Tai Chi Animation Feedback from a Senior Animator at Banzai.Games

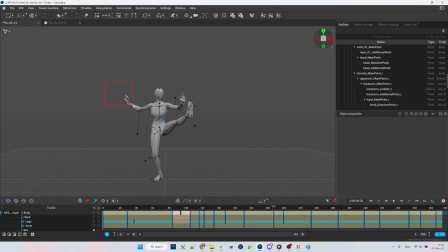4:26 Rotate the left hand and probably stretch the right arm just a bit. And on the contrary, move the left elbow down slightly. I'll pull the hand just a little bit closer to the body.
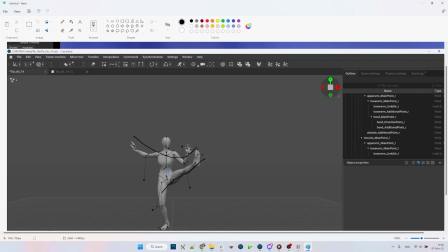4:40 Now we want to align the arms and the leg in a way that the lines would meet at a single point.
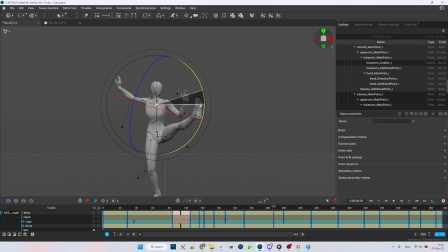4:47 So let's go. So we raise the clavicle bone here and lower the other one.
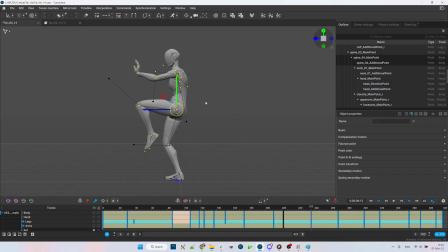5:04 Something like so, and on to the next pose. So again, shift the weight a little bit onto the right foot.
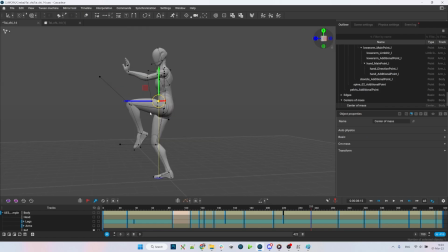Maybe open the leg a little bit more. Move it to the left slightly.
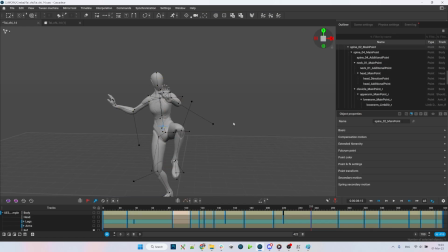5:32 Adjust the body rotation so it appears a bit more upright. The right arm is a bit more straightened and raised. Maybe I do raise the clavicle bone a little bit too much again.
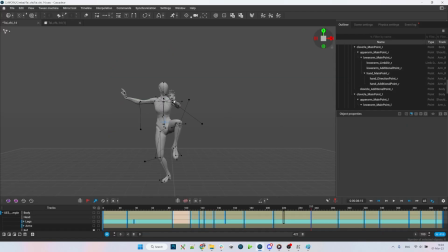5:52 Now just the left hand. Move the elbow down. Now adjust the position of the whole body slightly, so the center of mass would actually be fully on the right foot.
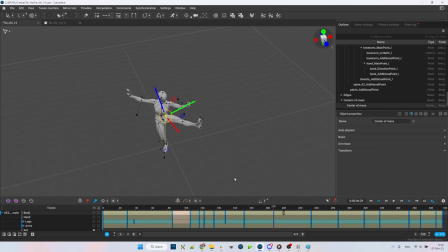6:15 Something like so.
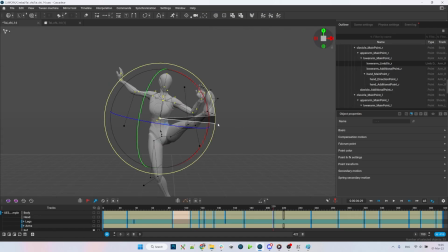Check the center of mass to see if the weight is distributed correctly.
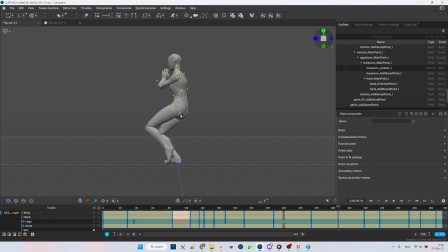6:33 Now in the next pose, I will fix the rotation of pelvis a little. This just doesn't look pretty. This way looks more natural.
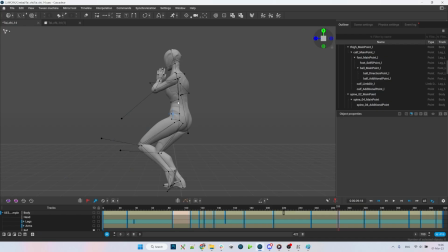6:53 Tilt the body forward a little. And a bit to the left.
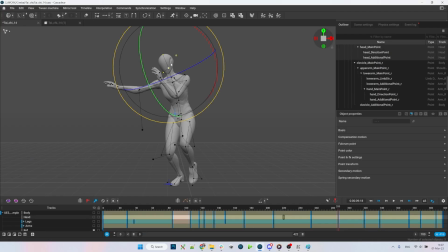Tilt the pelvis a little bit more, so we raise the hip, and straighten out the back, because the back is almost straight there.
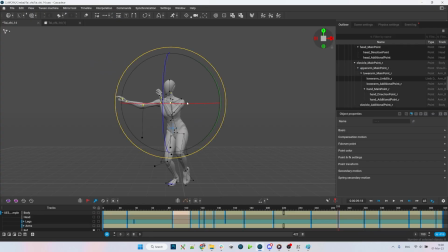Move the head a bit sideways while locking the neck. And that should be it.
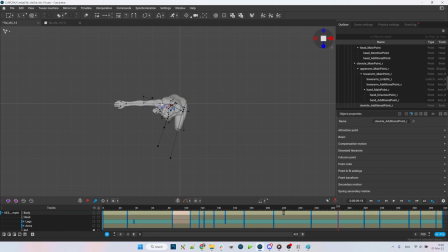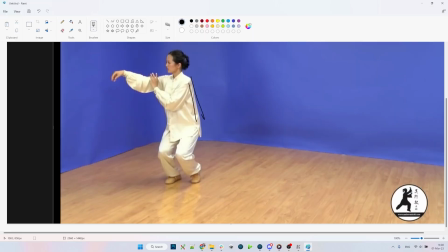7:54 Now in the next pose, we can clearly see that the body is actually leaned forward, so we've done it correctly, and the legs bend quite a lot.
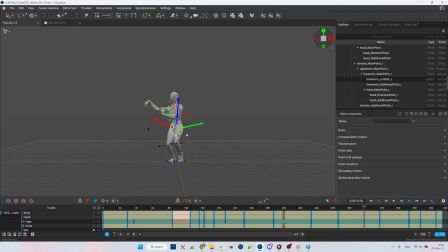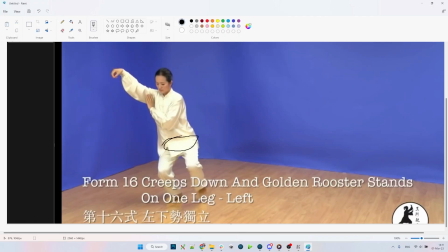8:10 Moving on, notice where the center of mass is. She's standing on her right foot. The left leg is raised a bit. And to make sure that the center of mass is on the right foot, we have to move the body. Notice how it's positioned in the frame.
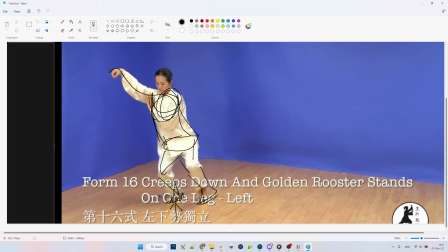8:36 Also, pay attention to the line of the hands in this frame.
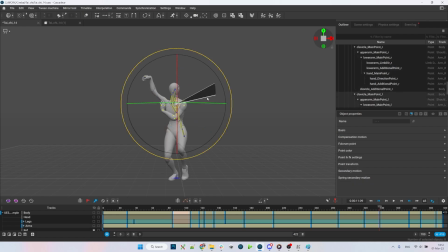8:45 So raising one shoulder and lowering the other. Also tilting the body here.
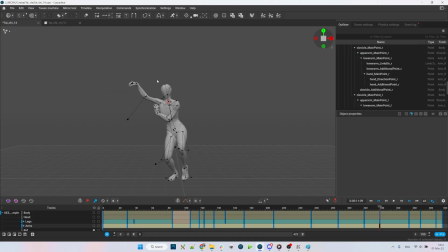Looking from the side here, fix the back, same way we did previously.
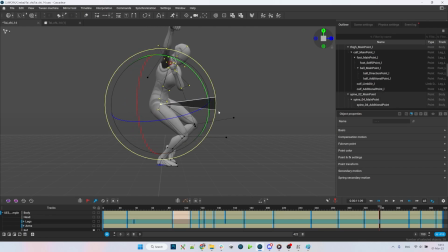Again, not too much, but make sure that the back is straight.
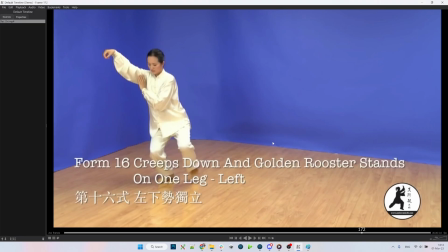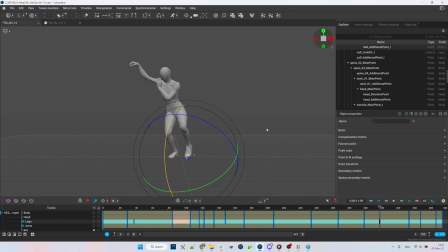9:42 Now for the next pose. Okay, so there's two separate frames in which the foot makes contact with the ground.
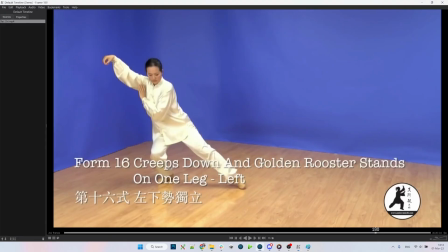9:52 So let's mark the very first one.
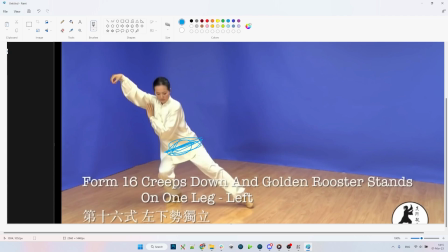9:57 So in this pose, the pelvis is rotated, partially because the weight is still on the right foot. So as we stretch the leg to the side, the body still leans the opposite way, and that creates this line here.
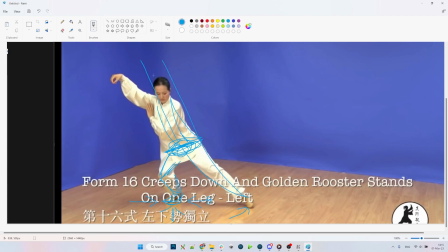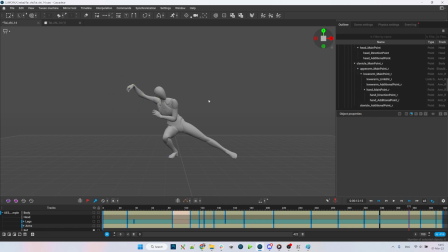Now this is a rough sketch, but we make sure that we have this line here. Keep the head down.
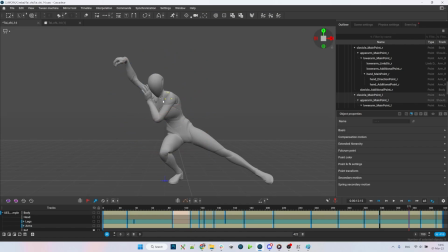10:41 The chest here seems to be rotated a bit more. And again, looking from the side here, make sure you keep the center of mass aligned with the right foot.
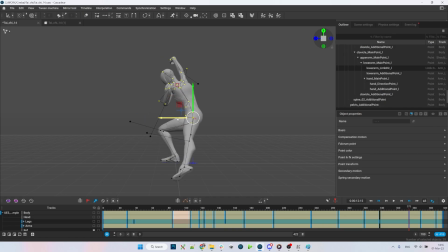10:59 Thing is, so if you move her back here, the center of mass would be concentrated mostly on the heel. But generally, you would want to keep it roughly in the center of the foot. Arch the back just a little.
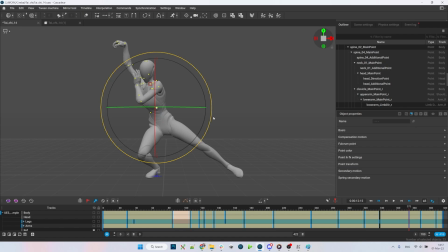And adjust the shoulders.
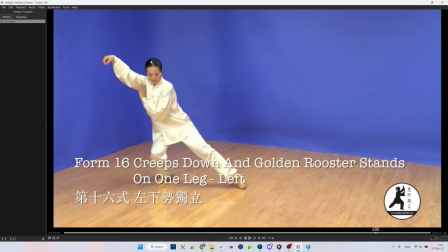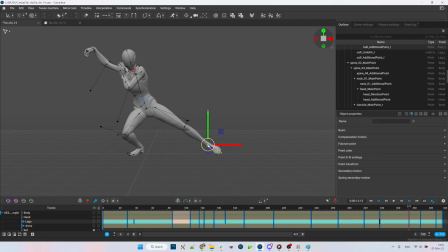Now remember, on this frame, the foot just touches the ground for the first time.
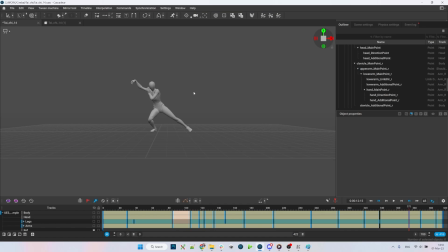11:49 When in the next pose, she almost fully rests on it.
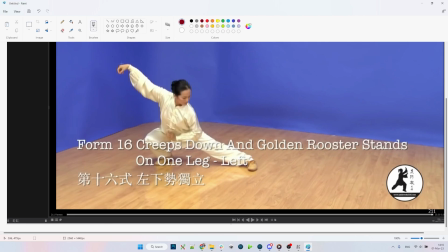11:53 Now, we don't really know the exact way the pelvis is rotated. I guess we'll find out. But the knee seems to be positioned above the hips. The back appears to be very arched here, towards the camera.
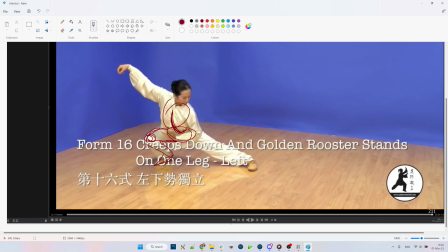12:15 We can definitely tell this looking at the position of the chest. And in this particular pose, something that we're looking for is this line here. So we take the pelvis, rotate it, and lean the body forward.
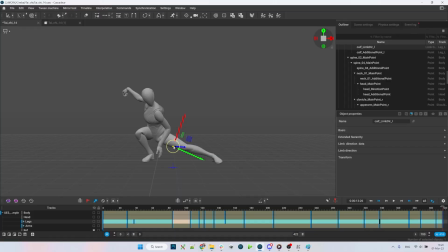12:34 Adjust the knee. Now we arch the back.